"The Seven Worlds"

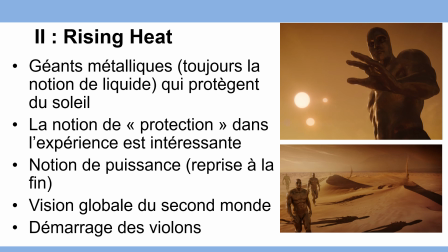Et c'est à ce moment-là que les violons commencent à démarrer, des violons sur des petites notes très très légères,
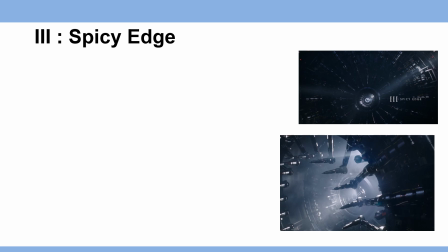parce que ça annonce évidemment le troisième monde, ce qu'ils appellent Spicy Age, c'est-à-dire les pointes épicées.
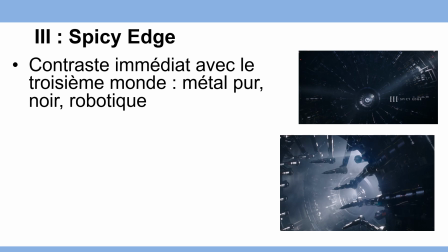Là, évidemment, on est dans un contraste immédiat, donc à nouveau un contraste, on est bien d'accord. On est dans un monde de métal, un monde noir, un monde robotique, avec des lumières extrêmement contrastées, Lumière très blanche, très forte, très très différente des deux mondes précédents.
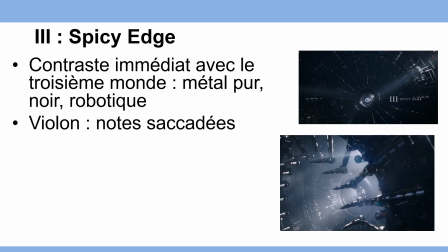Donc les notes saccadées des violons pour rappeler cette notion d'épices, de choses un peu piquantes qui va vous réveiller un petit peu.
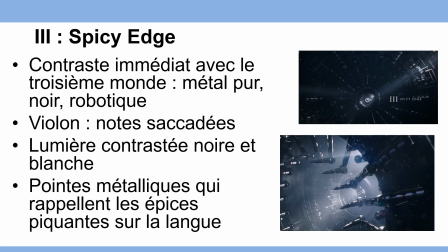Les pointes métalliques rappellent donc les épices piquantes sur la langue. Mais évidemment on n'est pas sur quelque chose de négatif.
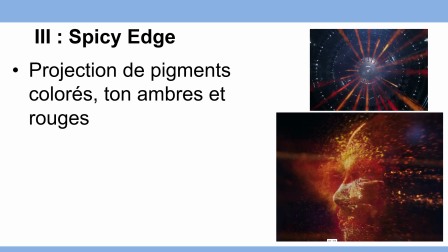Ces pointes projettent des pigments colorés, donc dans les tons ambre et rouge, qui rappellent effectivement les couleurs,
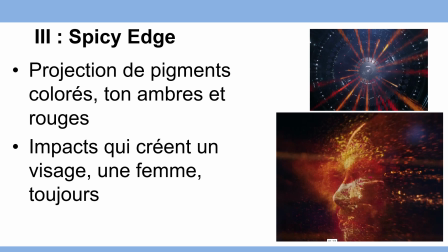la lumière qui traverse le cognac. et ces points de coloré, ces pigments vont aller faire des impacts donc il y a toujours cette notion d'épices, de choc, de quelque chose qui réveille un petit peu et ça crée un visage, ça crée un personnage, toujours une femme, toujours cette notion de sophistication en fait on est dans la construction d'un être,
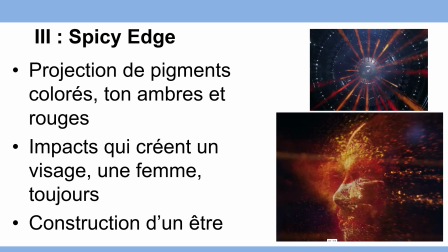c'est-à-dire l'association de ces différentes épices vous en avez de différentes couleurs, rouge, orangé, jaune, évidemment pour rappeler les tons du cognac
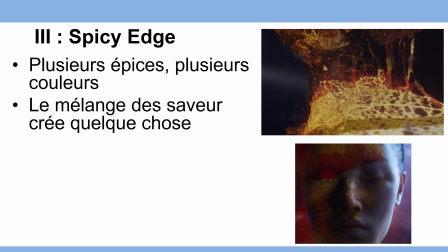donc l'association de ces différentes épices va amener sur un mélange de saveurs ce mélange de saveurs crée quelque chose
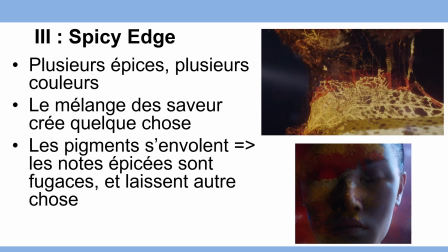les pigments s'envolent, c'est une notion importante ces notions épicées seront fugaces elles vont venir puis elles vont repartir elles vous laissent la place à autre chose elles laissent sa place à cette femme qui ouvre la bouche, qui inspire,
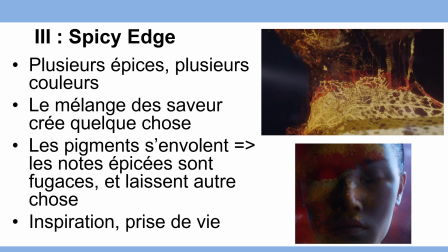qui prend vie dans cet univers là c'est très intéressant parce que c'est vraiment une image conceptuelle de vous allez voir que ces notes épicées Et après, la chaleur va créer quelque chose de vivant dans votre bouche.
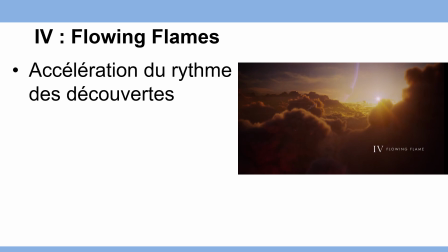Et c'est là où on bascule sur les flowing flames, donc le flot des flammes. Donc on accélère le rythme des découvertes. Les mondes basculent deux uns par rapport aux autres de plus en plus vite parce qu'on est sur la fin, la désustation.
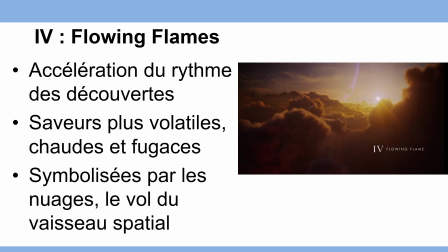Les saveurs sont plus vosatiles, plus chaudes, plus fugaces. Elles sont symbolisées par les nuages. Donc on est plus dans l'olfaction que la gustation. Elles sont symbolisées aussi par le vol du vaisseau spatial. c'est pas une expérience que l'on fait en marchant pas à pas on est en train de voler on
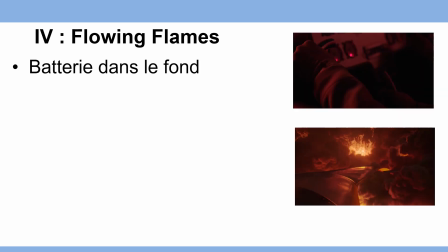est en train d'être projeté à grande vitesse la batterie commence à arriver dans le fond ça veut dire qu'effectivement c'est une sensation qui va être plus fort plus puissante plus dominatrice on va dire les images basculent sur le rouge à l'intérieur de la cabine du vaisseau spatial puis
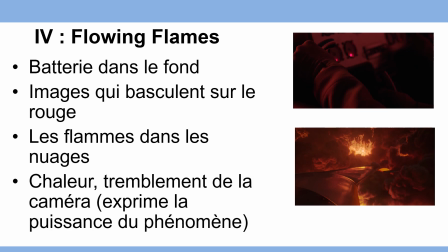effectivement dans les nuages qui s'enflamment lors du passage du vaisseau noté les tremblements de la caméra qui exprime la puissance du phénomène la
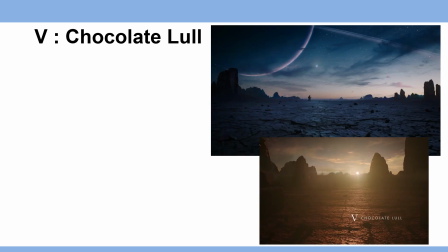puissance de la chaleur mais c'est une puissance qui est extrêmement volatile et qui s'arrête presque immédiatement l'intégralité de ce quatrième monde en fait est passé en quelques secondes à peine et amène au cinquième monde c'est la chocolat de chloul qui s'appelle effectivement l'apaisement chocolat à nouveau un
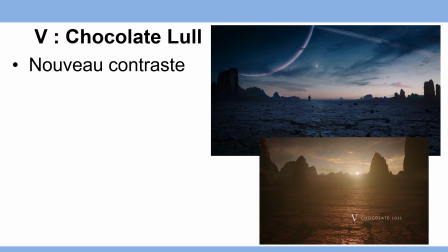gros contraste on vient de voir quand même trois contrastes en moins de cinq secondes en moins de dix secondes pardon dans nouveau contraste il ya carrément un silence la musique qui est arrêtée, les images sont sombres, on est sur quelque chose de nocturne qui va se transformer en aube,
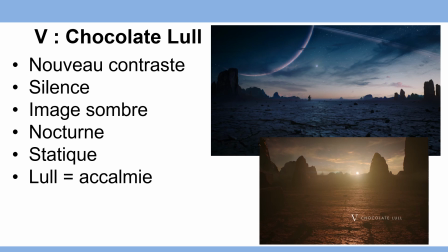quelque chose de très statique avec juste une silhouette dans le fond qui marche très petite l'aube dit la accalmie, donc ça veut dire qu'effectivement on n'est plus sur quelque chose de très puissant qui nous prend complètement, on dit qu'il y a quelque chose qui va s'apaiser complètement et on a ce vieil homme qui marche au loin et qui va nous faire vivre cette expérience de ce monde Donc,
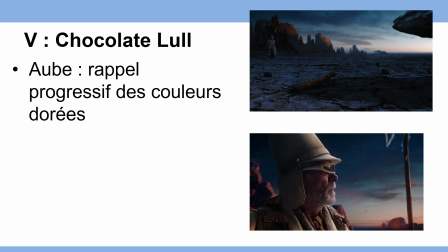qu'est-ce qui se passe ? C'est l'aube. Il y a un rappel progressif des couleurs dorées qui commencent à monter dans le fond, avec le petit lézard devant, avec les couleurs de la coloration de cet homme. C'est très très rapide. Cette augmentation de lumière est extrêmement rapide.
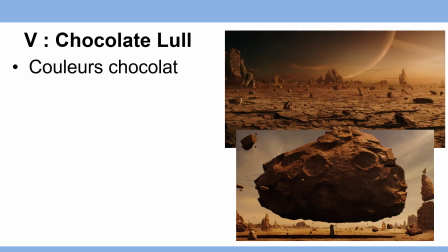La musique commence à reprendre également et évidemment, on bascule complètement sur les couleurs chocolat.